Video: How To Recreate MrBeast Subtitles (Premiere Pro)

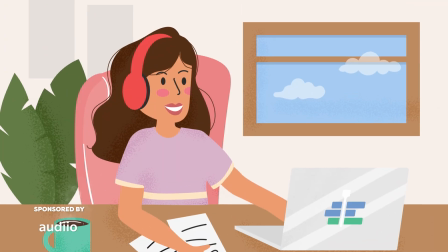0s
Let me introduce you to Emma. She's been making content for so long, but her socials aren't growing at all.
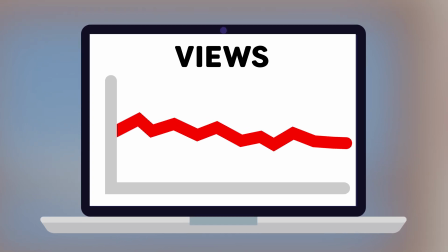5s
Her motivation is at an all-time low, and I don't want her to say goodbye to her dream.
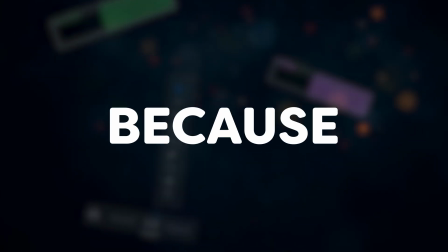9s
So let's teach her everything about subtitles, because there's so much more to it than you might think.
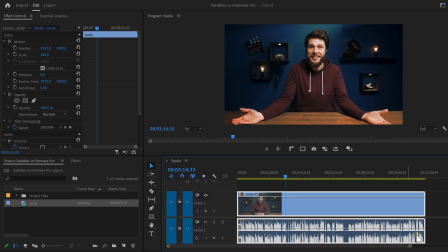14s
So let's open up Premiere. Drag your video into the timeline. Now Emma thinks she needs to type all of her subtitles in herself, which I understand, nobody wants to do that. No, Emma, don't quit. You can let Premiere generate the subtitles. Let me show you how.
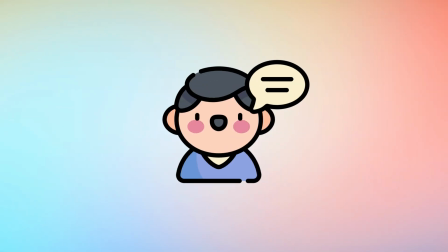26s
Premiere recently updated the text panel, which we're going to use to turn your speech into text, or in other words, transcribe it.
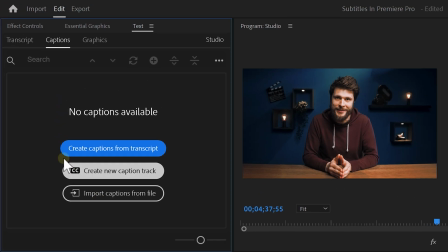32s
Go to the window menu on top and find text. In the text window, click the transcript tab. Here you will find a list of all the clips that are in your project.
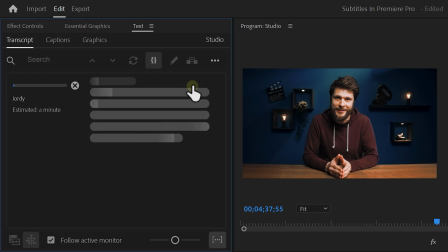40s
Now just click the transcribe button and let it do its thing. This can take a while, but you can actually let Premiere do it automatically every time you import your clips.
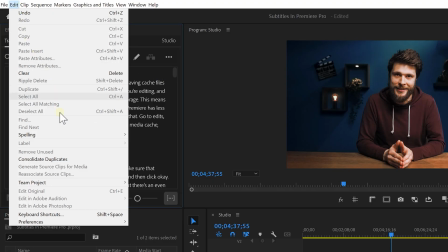47s
To enable this feature, go to the edit menu on top and go all the way down to preferences.
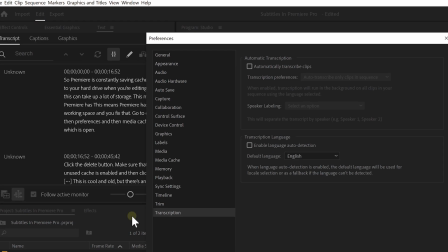51s
Then choose transcriptions. Here you can enable the automatic transcription.
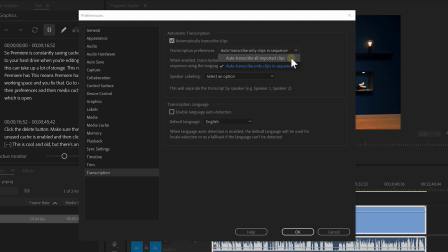55s
You can also decide whether you want this to be applied on only the clips in the sequence or on all the clips that are imported in your project. You can set the default talking language to whatever language you speak. Then click OK. So the video is done transcribing.
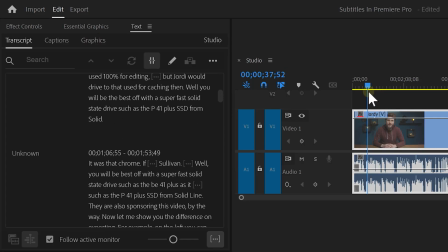67s
Awesome. Now, if you decide to cut something out of your clip, the text will also be removed in the text panel. And it's the same thing the other way around. If you remove something from the text panel, it will also be removed from the timeline. It's text editing. That's amazing. But what if the transcriber in Premiere made a mistake and the text is incorrect?
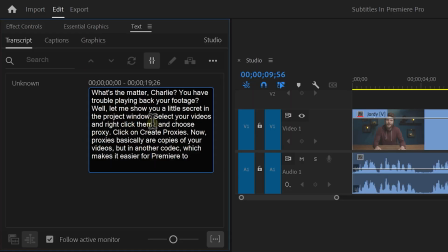82s
Then you can double click the text and adjust it. It's that simple. Now it's time to create the captions.
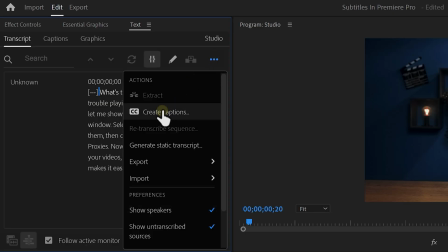87s
To do that, open up the menu on the top right and click the CC button. This will open up the caption preferences.
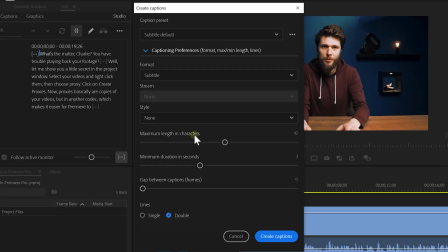93s
Here you can select a style that you saved before, but we'll get to that in a minute. Here you can choose the maximum length in characters the sub will show on screen. I like this to be between 10 and 20. Here you can set the duration of the caption clips, and with the last slider, you can choose how many frames there will be placed in between the captions.
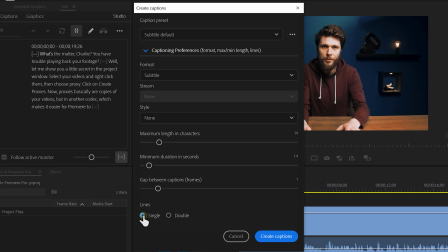108s
You can also choose between single and double lines. I prefer it to be single. That way you can use more space to show the text.
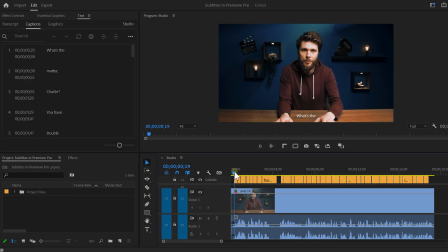114s
Click create captions and there you go, your subtitles are generated. Now they do look like little subtitles you see on TV, which is not what we want. We need to style the text. Ah, it seems like your audience needs a new video quickly.
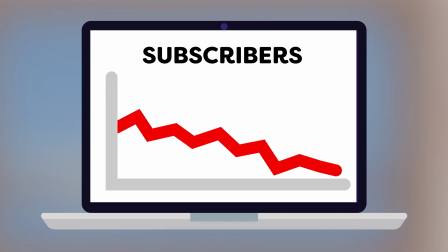126s
Your subs are declining rapidly, Emma. So please don't waste your time styling your captions one by one.
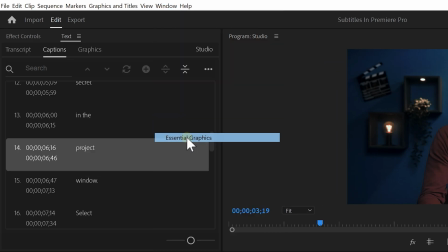132s
First, head over to the window menu and open up essential graphics.
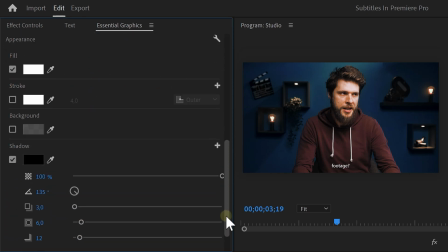135s
Then in the timeline, select all the captions like this, and now everything you do in the essential graphics panel will be applied to all the selected clips. First, I like to change the font to something that stands out more. Once you've found it, it's time to scale and position your text.
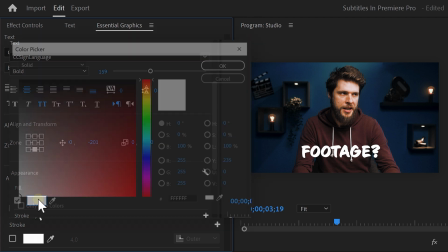149s
You can enable all caps because that's much easier to read. Next, choose a color for your subtitles, perhaps even a gradient, whatever you prefer.
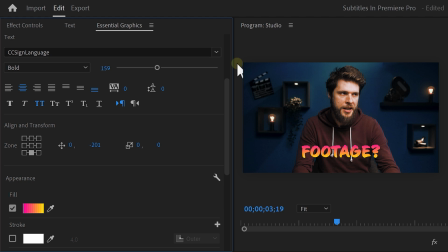156s
Try to find something that has enough contrast with your background, otherwise the text will be hard to read. You can always add a stroke to your text as well, this will make it pop more. So we've done all the work styling the captions, but it seems like we can't animate them.
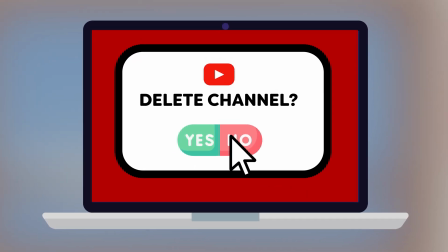168s
No, Emma, please don't delete your channel, there's still hope. I got something for you. Select the clips and head over to the graphics and titles menu.
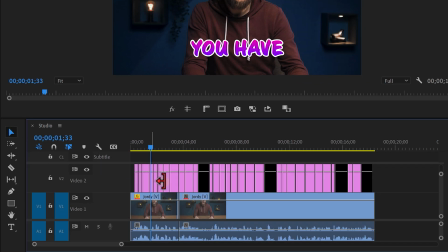175s
Once it's open, choose upgrade caption to graphic layer. Now you can basically do whatever you want, because these are just normal graphic layers.
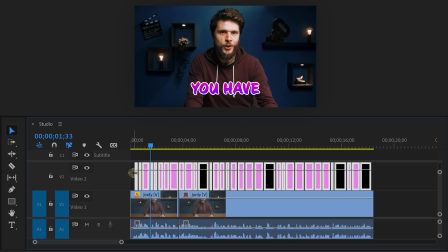181s
Oh, and by the way, you can still edit the style of them by selecting them all and going into the essential graphics panel.
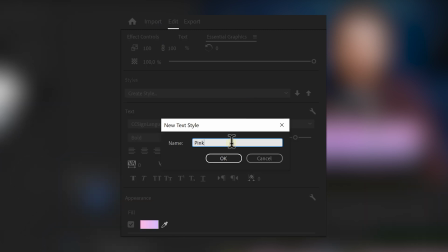186s
You can also save the style you created, call it pink for example, and use it in future videos. Remember the caption preferences, that's where you can insert them. It's easy. The next very important thing in your videos is music.
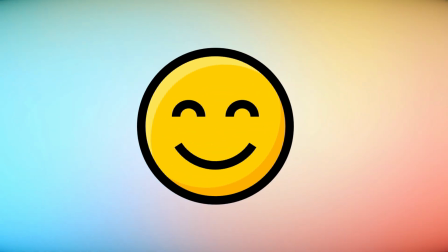197s
You really need it to set a mood and tone for your audience. It plays a huge role in whether the viewer likes your content or not. That's why you need to check out Audio, where you can download all kinds of music and sound effects. Oh, and they're also sponsoring this video, by the way. Thank you. You can find anything on there, literally everything you can imagine. When I'm editing these Premiere Basics episodes, I always use Audio to find music, because these filters, they're really easy to use. They're constantly adding new music, so you always have new and fresh music to choose from. You don't even have to worry about copyright or monetization issues, they will take care of that.
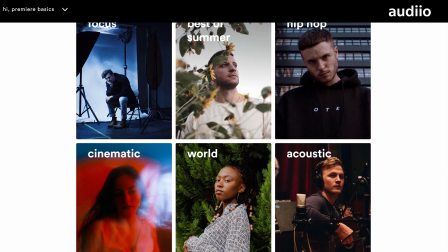229s
Audio has always provided us with the best and most trendworthy music for creators like us, no matter how big or small you are.
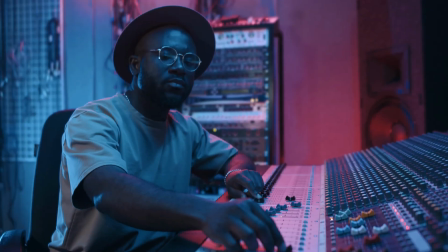235s
Because of that vision, they launched Audio Originals. It's a collaboration with top industry music producers that continuously make music specifically for us creators. You won't find that anywhere else.